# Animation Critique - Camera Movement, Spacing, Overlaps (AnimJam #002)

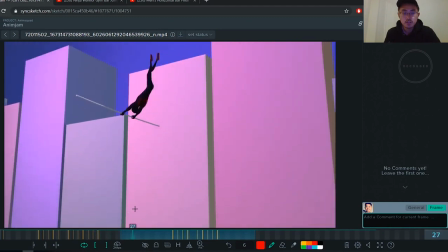16:30 So I think you can incorporate that to your shot as well, and it will give it that much more believability.
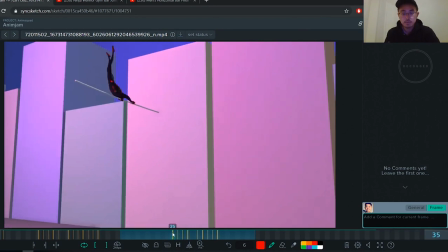16:41 in the body mechanics of the swing.
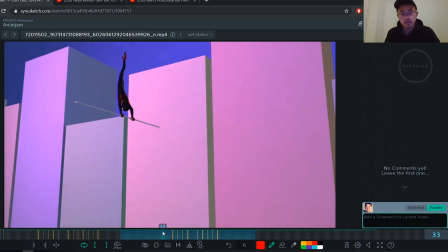16:44 So I would, from frame 33, I would start tilting the head up.
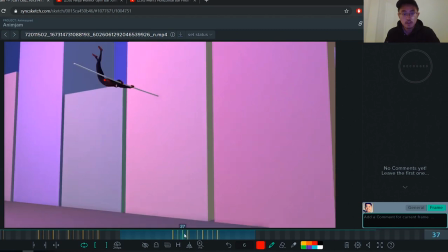16:51 So he's looking at the bar. Still looking at the bar here.
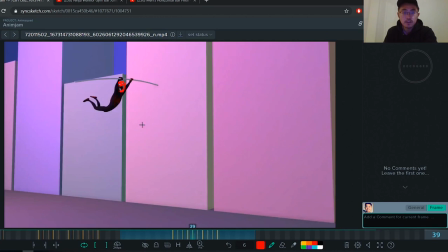17:00 Even still looking at the bar. And as he comes down, which you have, he starts crunching he starts rotating his head down like you have here and then when it gets to this pose which you're
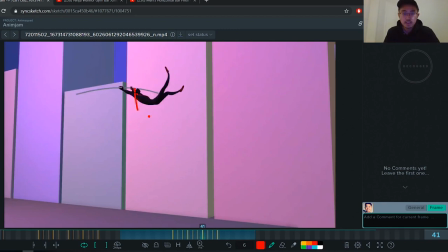17:15 gonna adjust to around like this facing his body would be like that like a V because he's like crunching his his whole body his abs, his neck,
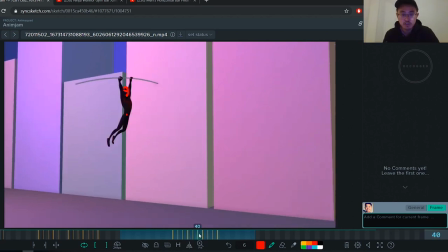17:32 his legs together to give it that propulsion like that so it's coming down
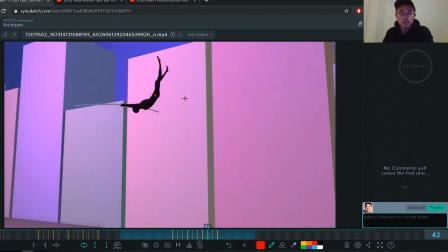17:41 really hard boom and then now yeah his legs are leading the way
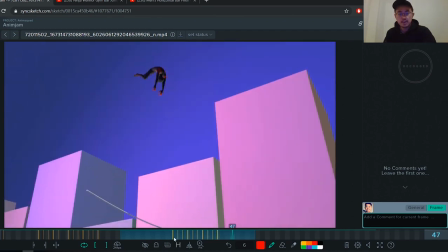17:51 and then now after when you adjust the spacing and everything this would sell even more but
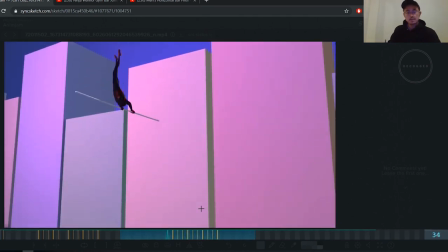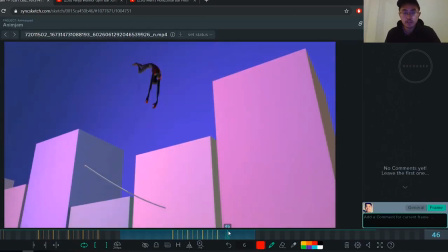18:05 yeah Yeah, I think that can make your swing even more powerful.
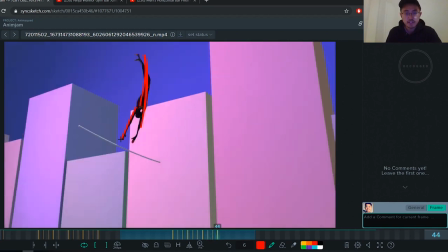18:09 You can even make it even crazier and have him like totally still grabbing on the bar at this point. And instead of the bar being this way, have him so it's grab.
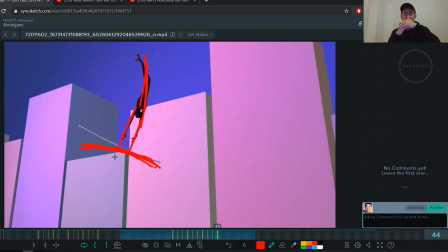18:21 The pole is actually like concaving because there's so much force that he's dragging with him.
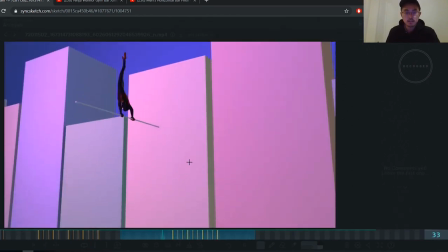18:34 Yeah.
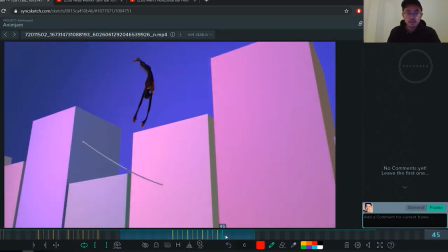18:37 I think that, yeah, that can definitely make your swing and make your shot here a lot better.
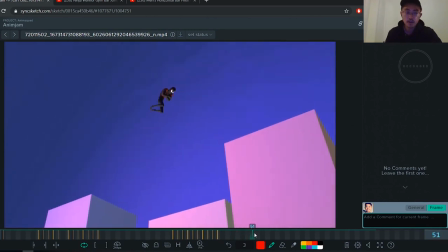18:46 So now as we get into this part of the landing,
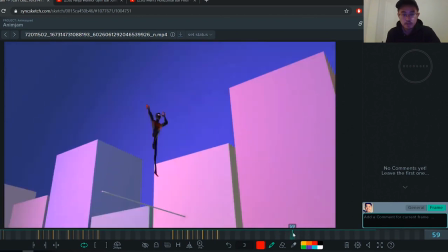18:53 I would... These poses can be pushed more, I feel like. and as he comes down with his arms all stretched out I feel like his shoulders are too stiff right now.
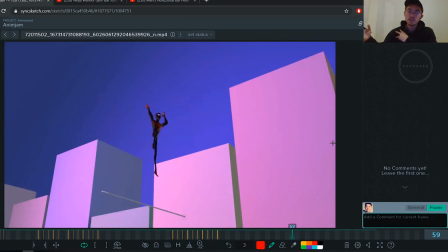19:12 It feels like it's still in its default T pose and I think you can rotate it up because whenever you lift your arm up, your shoulder comes with it it kind of goes into your neck
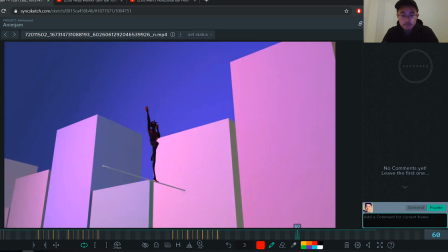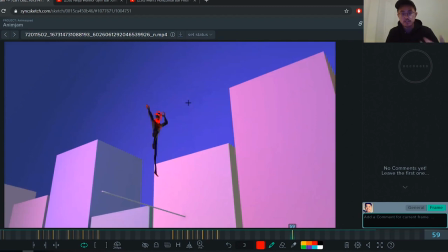19:28 I'll have him looking down as well onto the pole because he needs to know where he's landing right so i would stick his shoulders up a bit more have him have that this kind of pose
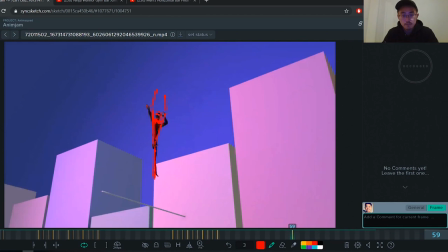so he's more like a superhero coming down like the typical spiderman after jump kind of two fists in the air comes down because
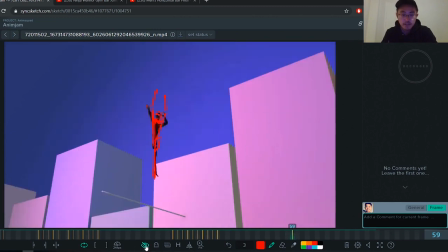20:07 it's not as powerful when you know like both of his hands that you have right now are facing this way and it's not really natural it feels like
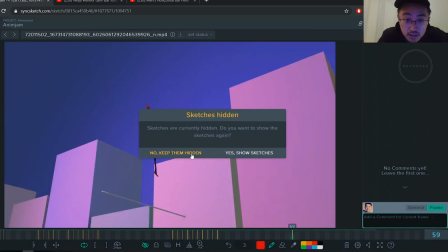20:19 yeah it feels like the the arm this hand is actually is actually flipped i think so So,
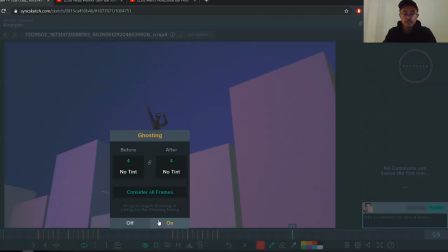20:28 yeah, I would have him turn them so it's facing each other, like fists, and come down.
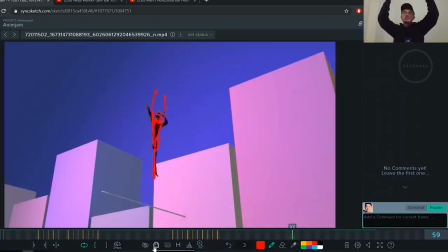20:37 Or you can have it a bit open as well.
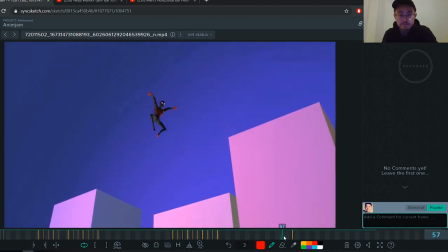20:40 So, come down. So I'll blend this to this pose.
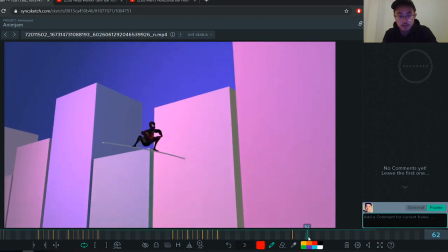20:48 And then when he comes down, I feel like this is too big of a pop, and then it kind of sticks.
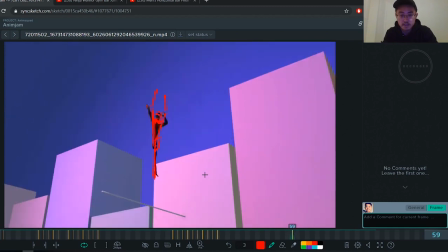21:03 I would actually again adjust the spacing so it's more here
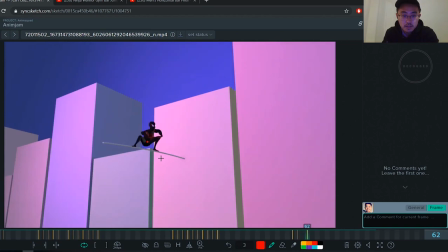21:12 so maybe somewhere here so it goes like that.
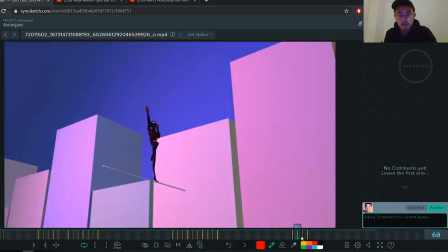21:21 This is the hips by the way where the hips should be because right now it pops too much from here to here.
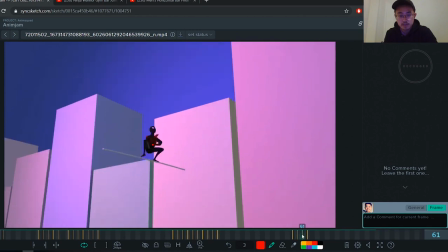21:30 Yeah I know your timing is supposed to be snappy but it's too yeah it's too I think it's a bit too much here and
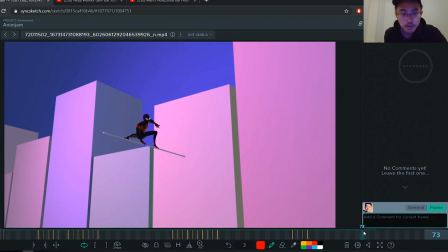21:45 now we'll work on your final your final pose because of the camera and how it's angled this leg seems a lot it's foreshortened so you can't really you can't it feels like the leg is really short here so it looks really
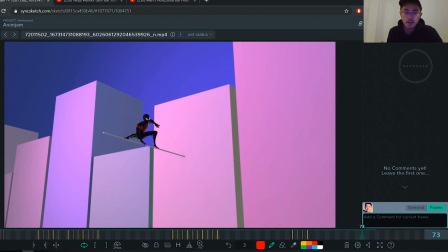22:01 unbalanced and I would actually I would try to mirror it so this this leg this leg would be on this side so be more like that like that and
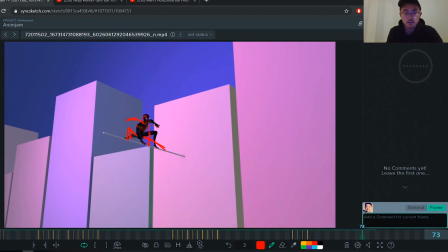22:14 then the arm would be holding on to here so it'll be more like this pose like that.
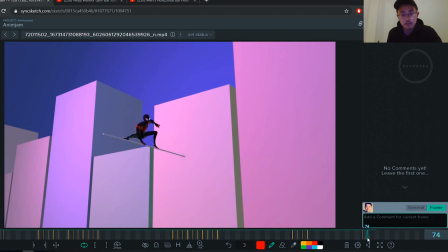22:28 And I feel like it already feels better having it here just by mirroring it. But let's ignore that for now and look at the body mechanics of the hips and everything as he's bouncing the pole. And I'm just looking at the pole.
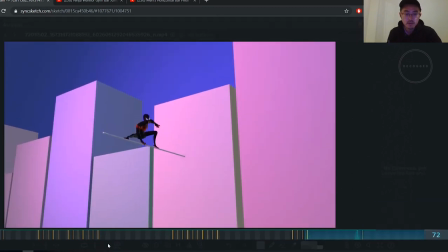22:52 I think it's bounciness is okay and the timing of it. But what I notice most is how I always look at the hips first because that controls the movement for everywhere else.
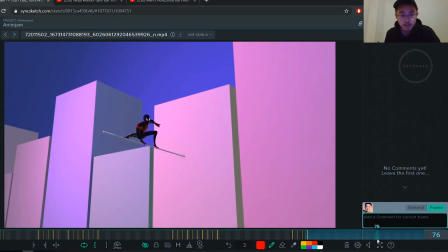23:08 This is all working fine but then it kind of hits a wall. It just stops moving. You see that?
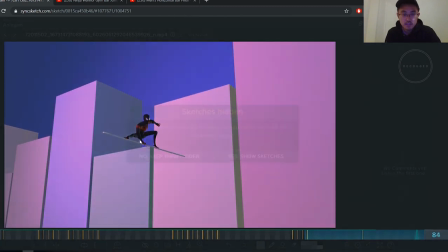23:20 It just hits a wall here. Hits a wall here. Ugh!
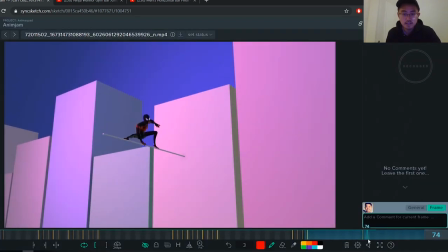23:27 This thing is like technology. So it hits a wall here and you don't want it to like you need to keep him settling with the pole. So have some movement in there. You know have some
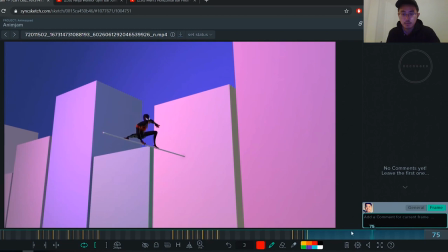23:48 just up and down because at one point you just it just goes into here it just starts going up and up and down without left and right remember this pole is really you know bouncy so
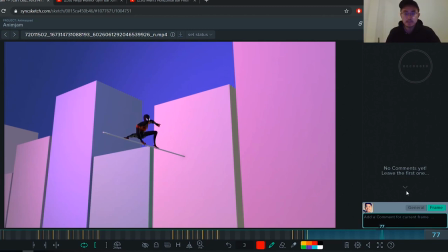24:03 he would be trying to regain his balance the whole time and one thing I also that really sticks out to me as he's balancing is that his legs, his ankles aren't moving at all with the bar.
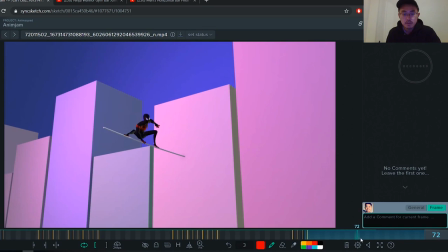24:20 As he's taking on his weight, his legs or his ankles should be going past the pole and is dripping with his toes and then coming back to this position.
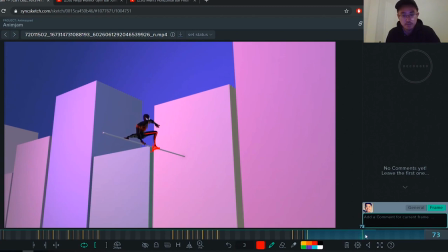24:40 This is an exaggerated pose but you need to move his ankles here.